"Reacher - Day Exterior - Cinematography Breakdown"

But it's certainly interesting from a cinematographer's point of view to look at this and say, okay,
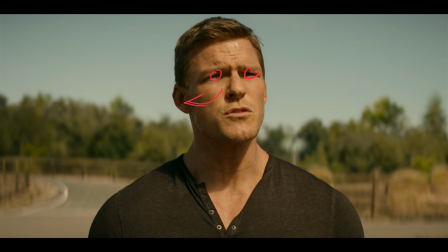995s
this is the medium wide, this I'm playing as a close-up, and we saw what we were doing with the wide shots previously as well. We have to make it all knit together a little bit, but at the same time, I want to be able to have a little bit of something in my character's face,
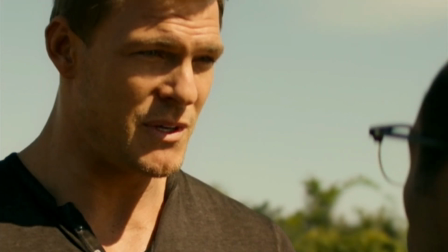1011s
and I don't want the close-ups to feel like that where we are getting the harder lines and the harder light all the time. So you have liberties that you can take at every single step. Next up, we've got a scene which plays very, very differently.
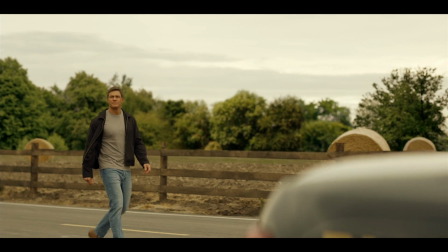1025s
This is shot on a mostly cloudy day, and you can see this really does look overcast, no blue in the sky.
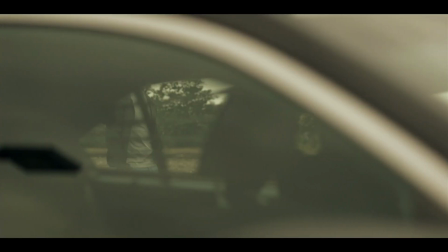1033s
We'll play through a long shot where he walks past a police car. Good excuse to have action playing in the foreground.
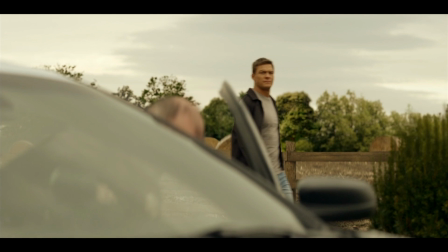1040s
So we see him walking through, and then you see little snippets of things happening,
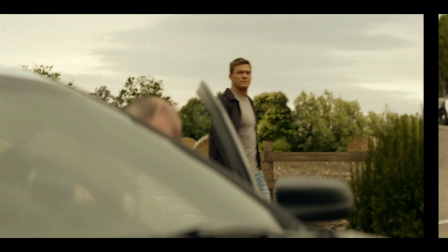1044s
and he's obviously passing behind it, so that helps to give it a sense of urgency.
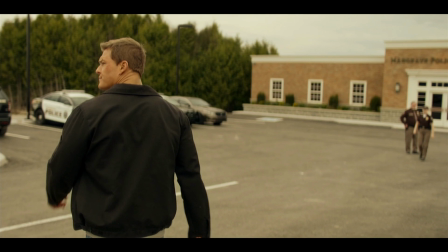1050s
And then we get into this framing just here. We can see it's a really, really soft down kind of day. There is a push of light coming from the far side, I would say.
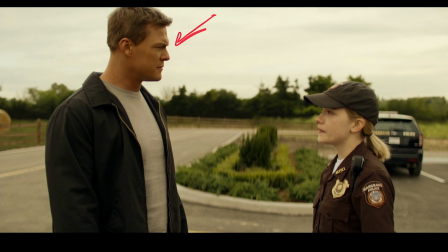1061s
If anything, it feels like the sun is over this side and it is giving something, but not much at all. It is behind cloud cover. We're probably looking at a little bit of bounce light coming in just here.
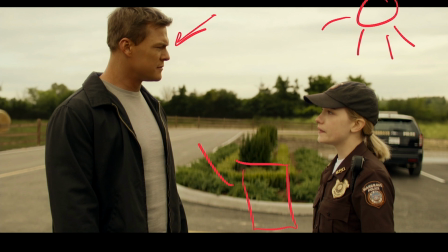1076s
I'd say that these two perhaps are getting a little bit of extra fill, especially because she's got the hat on. I would expect that underneath just here, she would be in a little bit more shadow, but that's getting filled in a bit. So yeah, sure, we fill in a little bit, make it a little bit easier to see her face, see her eyes, let her emote.
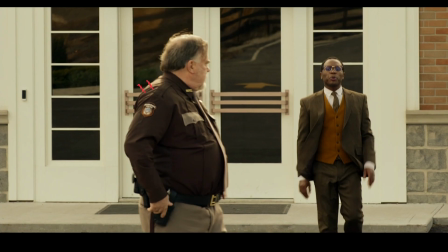1096s
Cutting into this shot, we're seeing much more light playing on tops of heads and shoulders. So things obviously change a little bit in between these two scenes when they've been shooting, but apart from that, there's not too much to comment on.
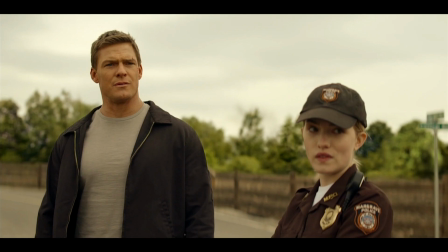1112s
Cut back to that reverse, everything's soft, nothing much happening, cloudy day,
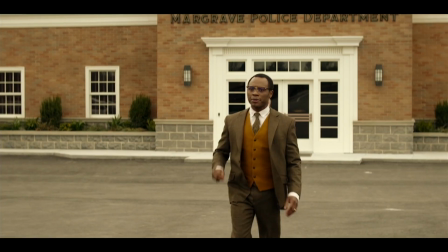1117s
and when he gets to there, it is gone back to being cloudy day, and we see the scene play out. It's really fascinating when I'm looking at these, comparing them to the previous shots and the levels on people's faces and the way that people are playing, and it makes you appreciate how the consistency that you're getting within a TV series is really down to what's happening on the day. There isn't that fine control and ability to always play your characters in the kind of light that you would like. And this can be a conscious decision to go for something which just plays the way that it feels on the day versus trying to control things too much.
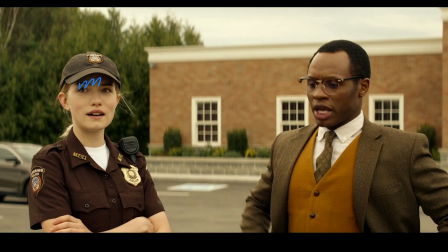1162s
Again, I would call out her hat. She is getting a little bit of shadow under the peak, but not nearly as much as I would expect. So I would suggest that there's some bounce coming in from camera side just here. Probably quite frontal, I'd say. I don't think it's got much directionality to it.
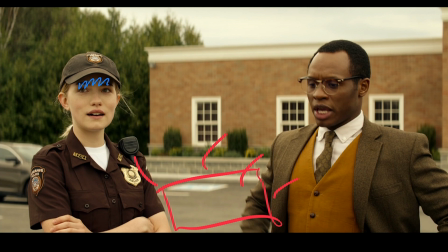1178s
So just a little bit of bounce for them so that they get more in their faces and we're not feeling that push from the sunlight being this direction. You can see on his head too much. Just going to look at this sequence now outside the coroner's office.
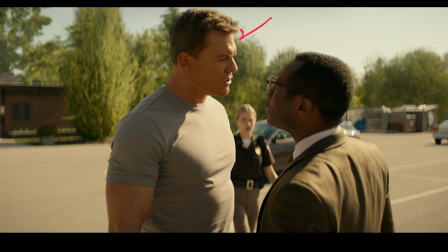1191s
Hard sunlight again coming in. So we have this all directional coming onto the back just there. Shadow side, not super down, so maybe there's some bounce in there, but we are getting hot spots playing across all of their faces and the sides just there. Comparing that then to what happens in this shot, fascinating.
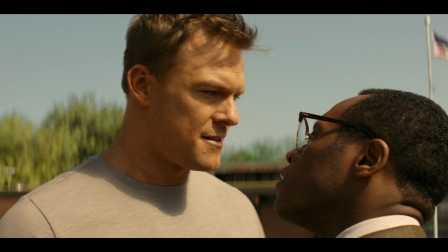1215s
The sun has come around. It is much higher when we're looking at it in this shot just here.
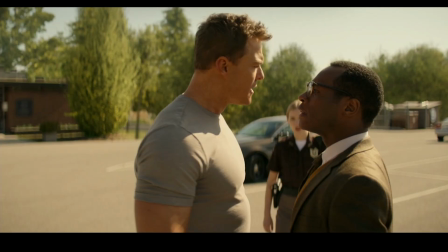1221s
So comparing it to the shadows that we're seeing just here, admittedly the characters do turn a little bit, but not that much, and the shadow line from his head is completely blending down into the shadow on his shoulder just here. So it's quite a long shadow.